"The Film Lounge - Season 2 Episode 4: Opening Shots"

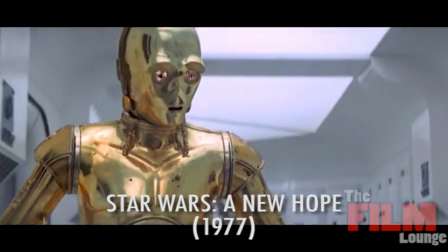[5:55] sure? This is madness.
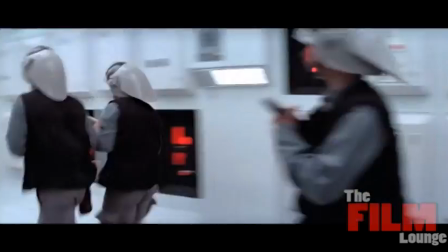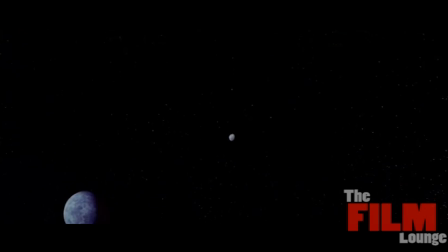[6:04]
So, panning down from the opening title crawl, we see a moon and a planet which is clearly not Earth.
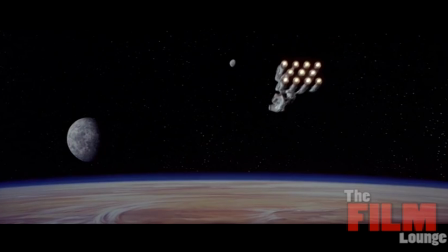[6:10]
We see a spaceship flying into shot, being followed by yet another spaceship.
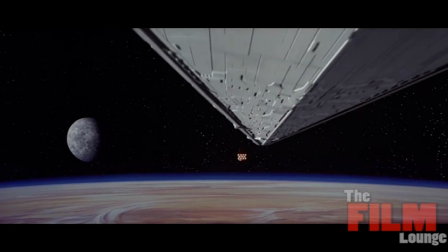[6:15]
At this stage, we know nothing about the chase, the how, the why, or really the where of it all.
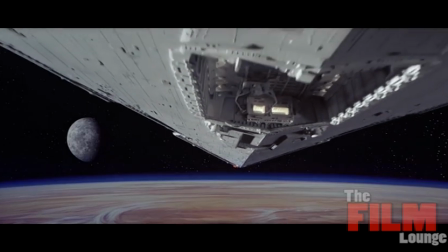[6:21]
But none of that really matters,
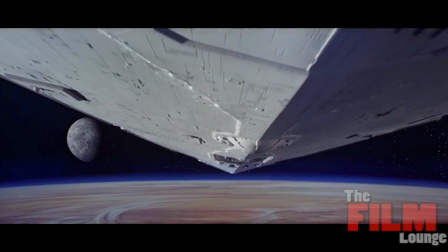[6:23]
because this is the biggest and boldest shot ever committed to screen when this film first came out in 1977.
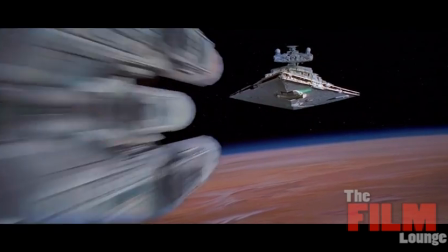[6:30]
As an audience, we had never seen a ship so large.
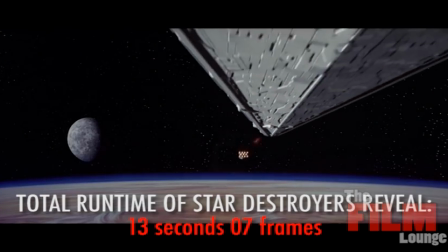[6:33]
The fact that it just kept scrolling further and further into the shot like it was never going to end is awe-inspiring.
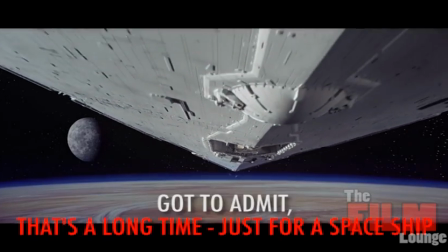[6:40]
It also makes a huge statement about what we're about to watch. A gigantic space opera of epic proportions.
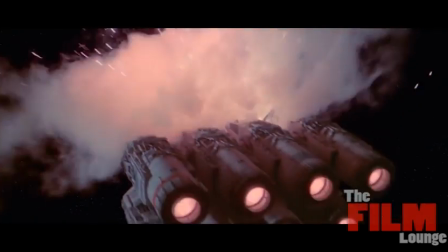[6:48]
The planets and the spaceships all establish a genre.
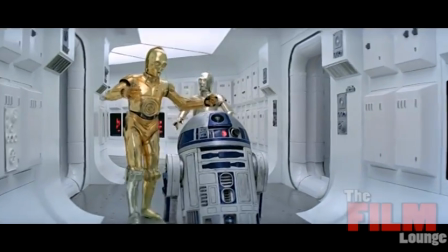[6:52]
The music reinforces the epic scale of the spaceships, and we are also given a clear insight into the conflict.
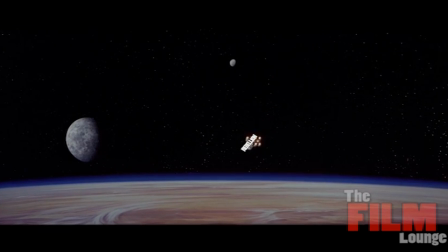[6:59]
Visually, the small ship represents the rebellion, a small underdog being chased by the Empire, a Goliath in size and magnitude. This is the perfect setup for what would be the biggest science fiction saga of all time.
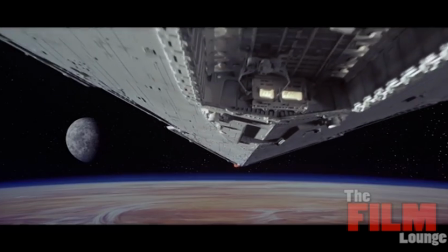[7:12]
As far as opening shots go, it cannot be stressed enough just how impactful this choice was.
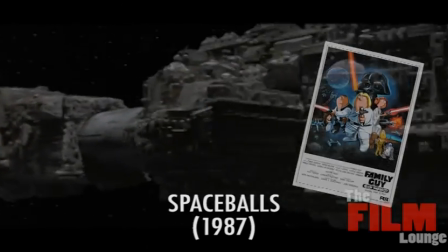[7:19]
Other films have referenced it in their own movies, it's been parodied in film and television, so never underestimate the importance of your opening shot.
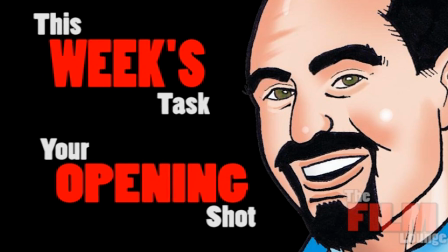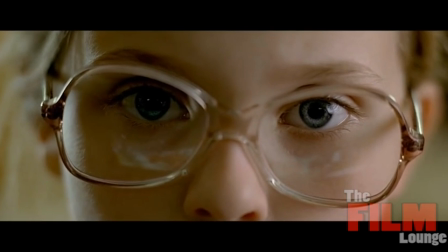[7:33]
So, what should we be focusing on this week? Our opening shot.
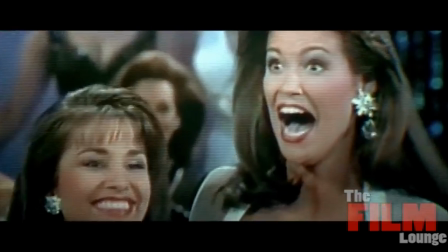[7:37]
Knowing that you're producing a short 5-minute film, it's important that our first shot perfectly establishes the film that we're going to become invested in.
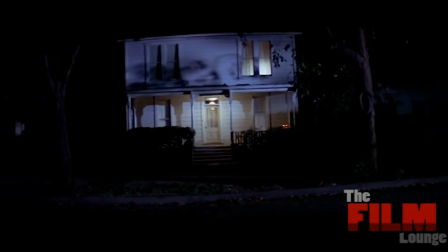[7:45]
If it's a horror movie, how do we establish we're about to watch a horror?
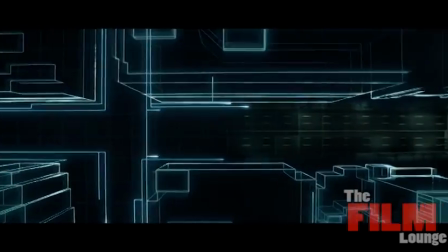[7:49]
How can the opening shot establish the world of your film, the characters that live in your film, and the potential conflict of your narrative?
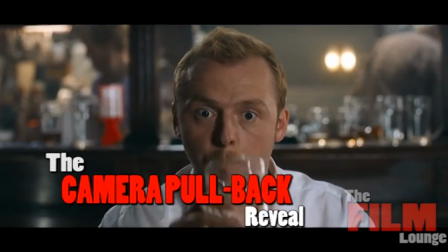[7:56]
You can start close on something, your character, a prop, a location, and then pull out to reveal the bigger picture.
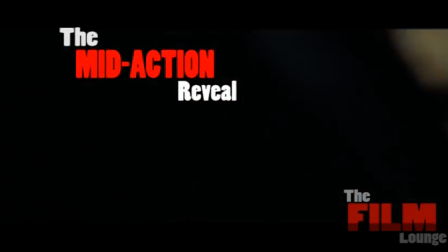[8:03]
You can open in the middle of a situation to catch your audience by surprise so that they need to figure out what's actually going on.
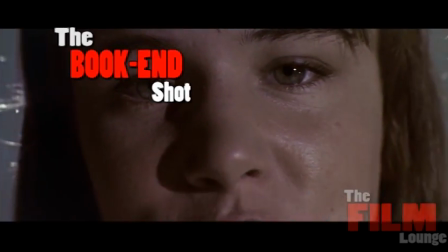[8:11]
Or you can open with your final shot and then flash back to your actual story so that the
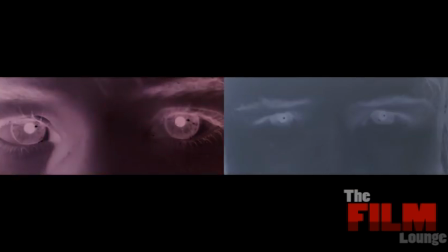[8:16]
opening and closing shot of your film is bookended in a manner that ties your whole story together.
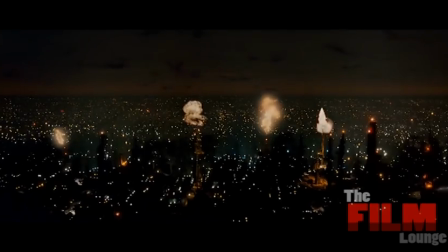[8:23]
It is up to you how you approach your opening shot, but remember that if your first shot does not catch the audience's attention,
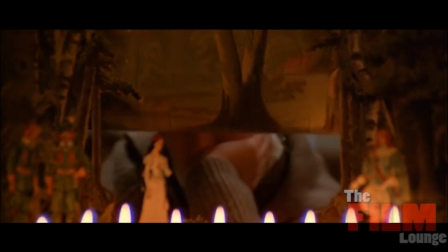[8:30]
then why would they feel any investment, let alone any interest in your film?
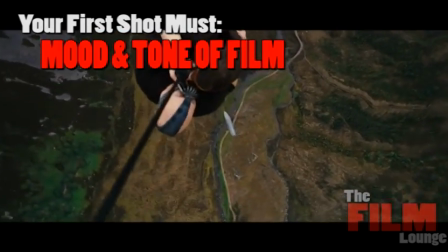[8:34]
You need to remember that your first shot needs to set the mood and tone of your film and needs to clearly link to your overall narrative.
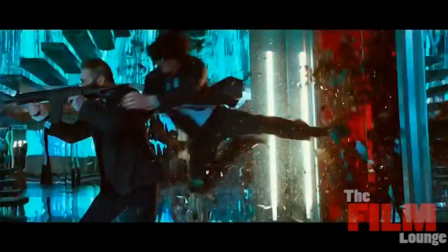[8:42]
I look forward to seeing how you set up your first shot. This is Chris Gooch for the Film Lounge, signing off.